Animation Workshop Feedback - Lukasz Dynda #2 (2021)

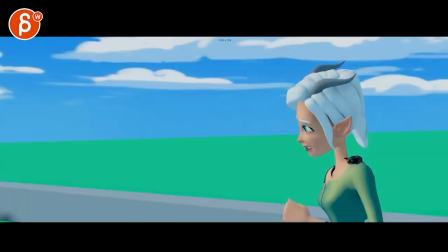(0:03)
Alrighty, let's watch this in full first.
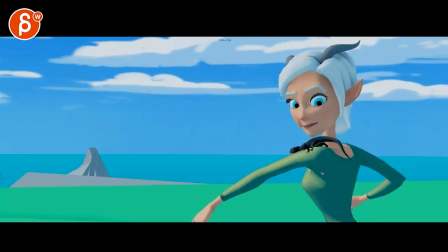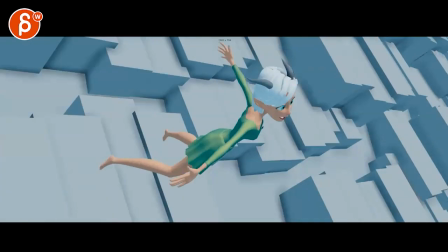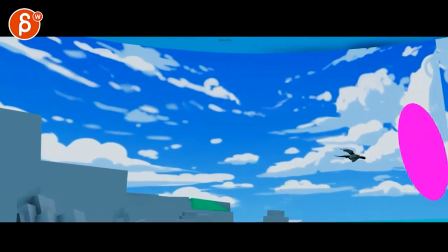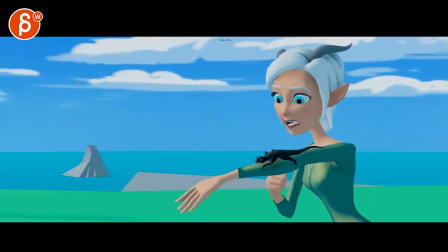(0:23)
Alright, I love it. It's so good.
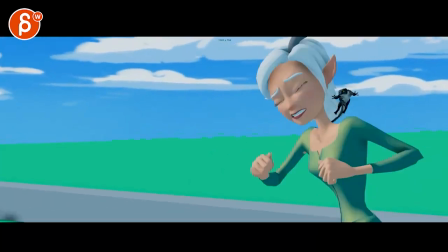(0:28)
Yeah, it's already so great.
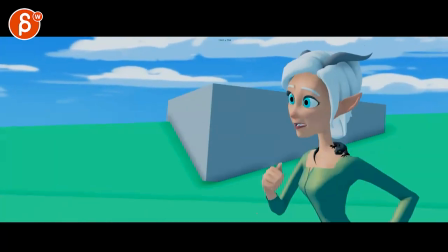(0:33)
My nitpicky notes would be just because I can't love this more.
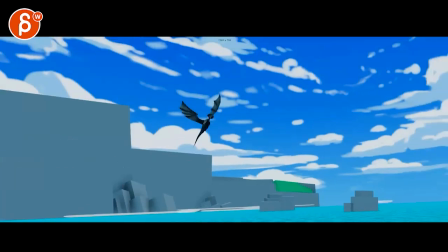(0:40)
It has just everything I love. It's so good.
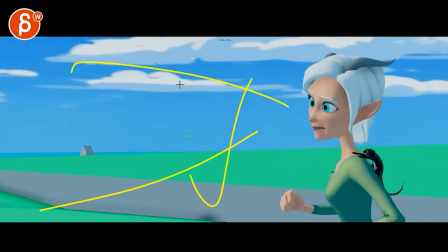(0:45)
I'm all for giving character more space in terms of that's where they're looking, that's where they're headed.
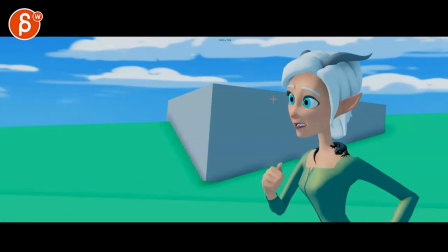(0:51)
Let's give them more space and be comfortable. I think you would be okay having her start here.
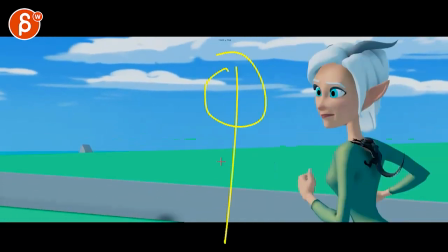(1:00)
When she's doing this, like she's here, like let her gain a bit,
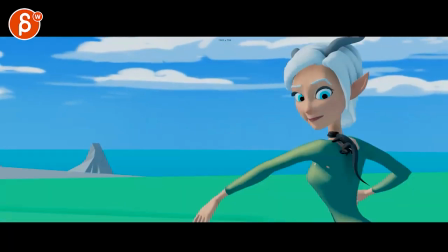(1:04)
and then she can fall back a bit by the time she does this, because it's almost like that is she's running,
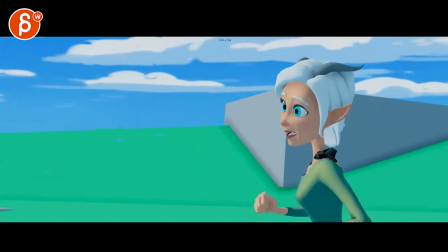(1:13)
and that's her. She's getting faster and faster, and then right to that.
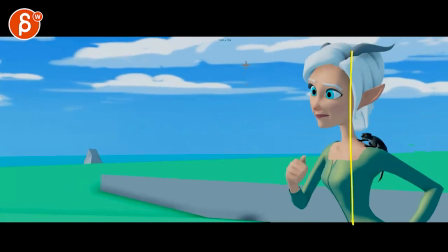(1:19)
That to me is almost, let's start here and end there with this, and you can,
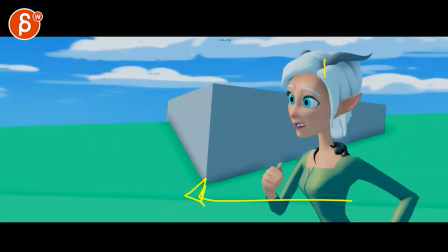(1:25)
by this I mean this, and you can even start with her like that, and as she keeps going,
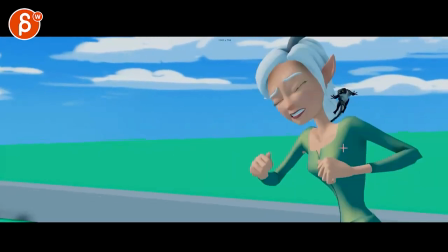(1:33)
even though she has that big thing here, she can still end up right before,
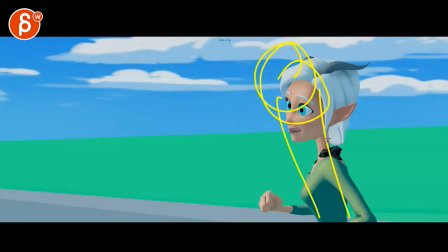(1:39)
slightly lean forward, arms slightly further back. That's my awesome drawing.
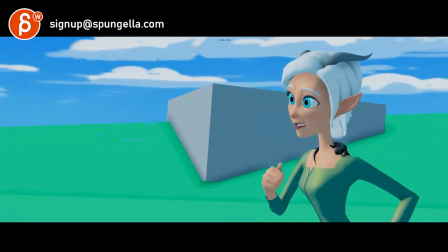(1:44)
Just get it feels a bit on the repeat, so you can go here and imagine she's leaning forward,
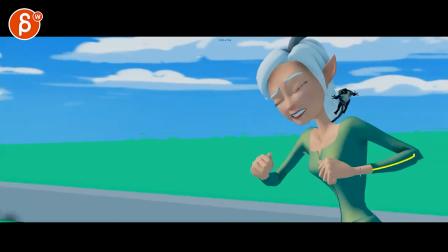(1:49)
just a bit bigger, you know, where you're less together but more like that.
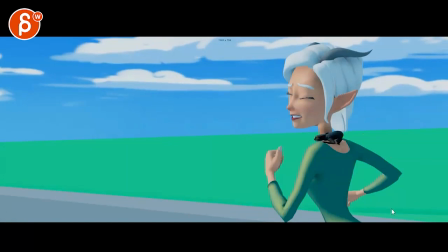(1:56)
Like you start like this, but you end up with bigger poses, and then she gets into that,
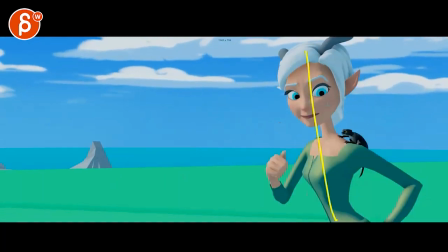(2:02)
and then because she does this, I feel like when you're running and you start looking somewhere else and you concentrated on this,
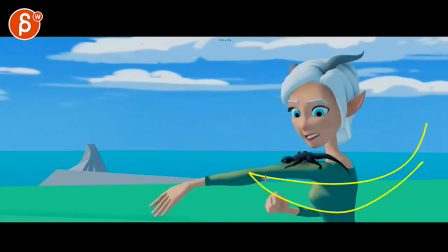(2:09)
now there's less swing with the arms, so she has to do this.
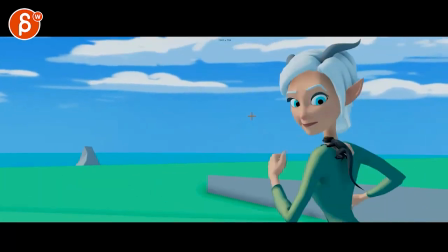(2:12)
That's when she will get slower, and then she will fall back to this position here
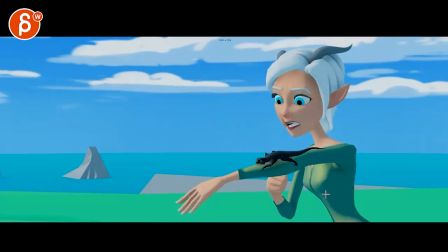(2:20)
into that, like, and that's great too. I love that she is here, and with that lunge gets a bit more screen left.
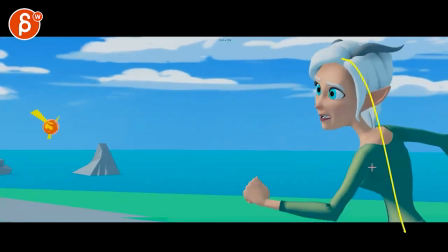(2:28)
Love that moment there in that pose. And then with that jump, she falls back, and then she has to regain into this.
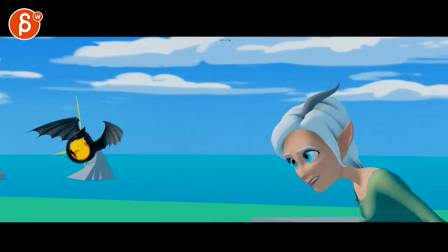(2:35)
Again, I don't want to take away from this moment in terms of how far she leans forward and has these poses.
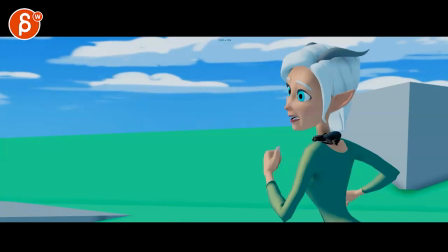(2:42)
So I like that there's a contrast, but I think just take like 10%,
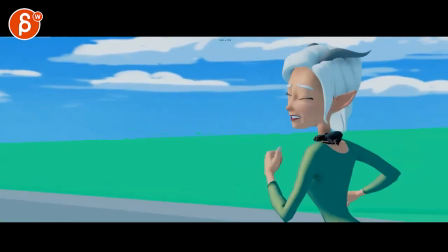(2:49)
15% of that into this, so it's a slight progression, so this doesn't feel like a repeat until here.
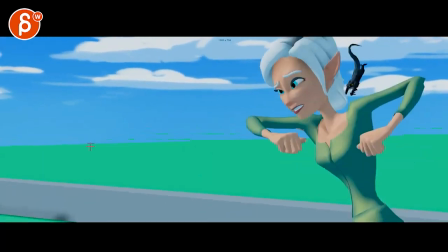(2:55)
I know I'm being super picky over like what 20 frames, but it could be interesting. Love how that little dragon bounces up to hold off, goes back down, ends up being there.
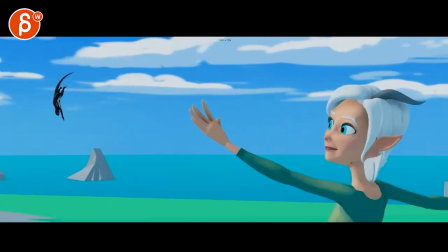(3:08)
The thing about when I was watching this for the first time, my main impressions, there were two things,
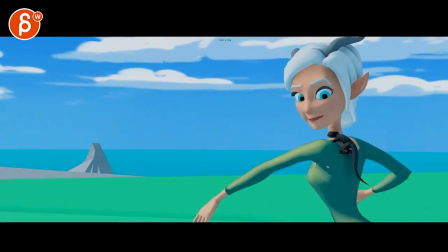(3:15)
and I should have led with that, but like since she's there first, I just want to start with that.
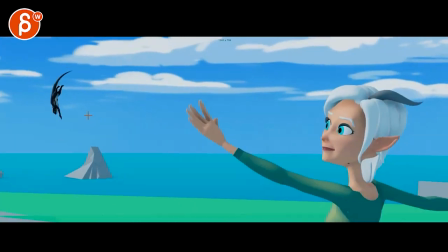(3:21)
And we get to this, and I feel like they're clearly on the same plane, right?
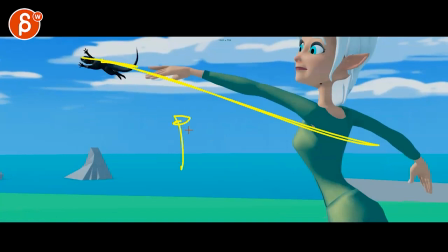(3:27)
For front view, she's here and dragon's here.
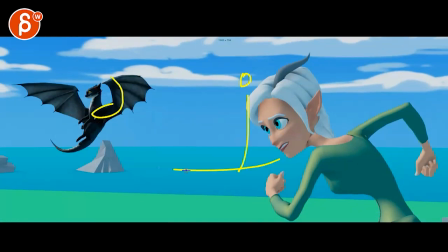(3:30)
And then now she's here, and the dragon front view, again, is way over there.
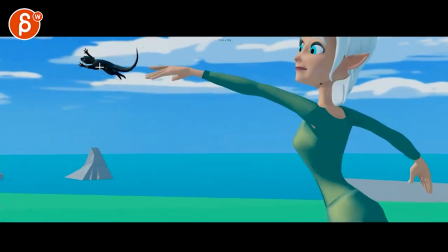(3:37)
And I wasn't quite buying this little guy going over there and then into this.
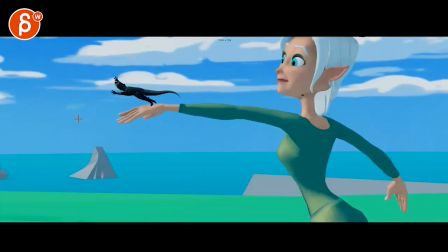(3:46)
It suddenly felt like, whoa, how fast did that little guy go to get over there?
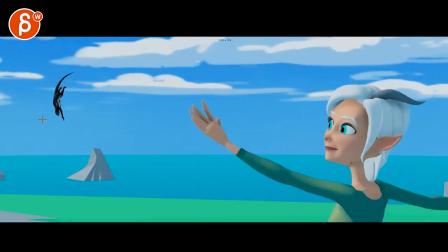(3:54)
Was there something about his size not really changing too much between here and here?
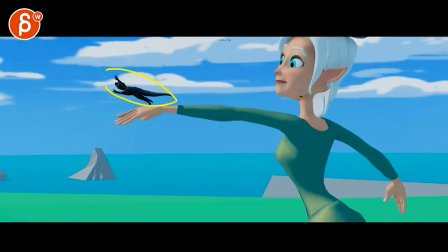(4:00)
It's not huge,
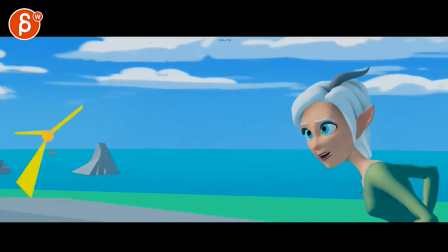(4:04)
but it feels like once we're here, and I know this effect continues to travel over there,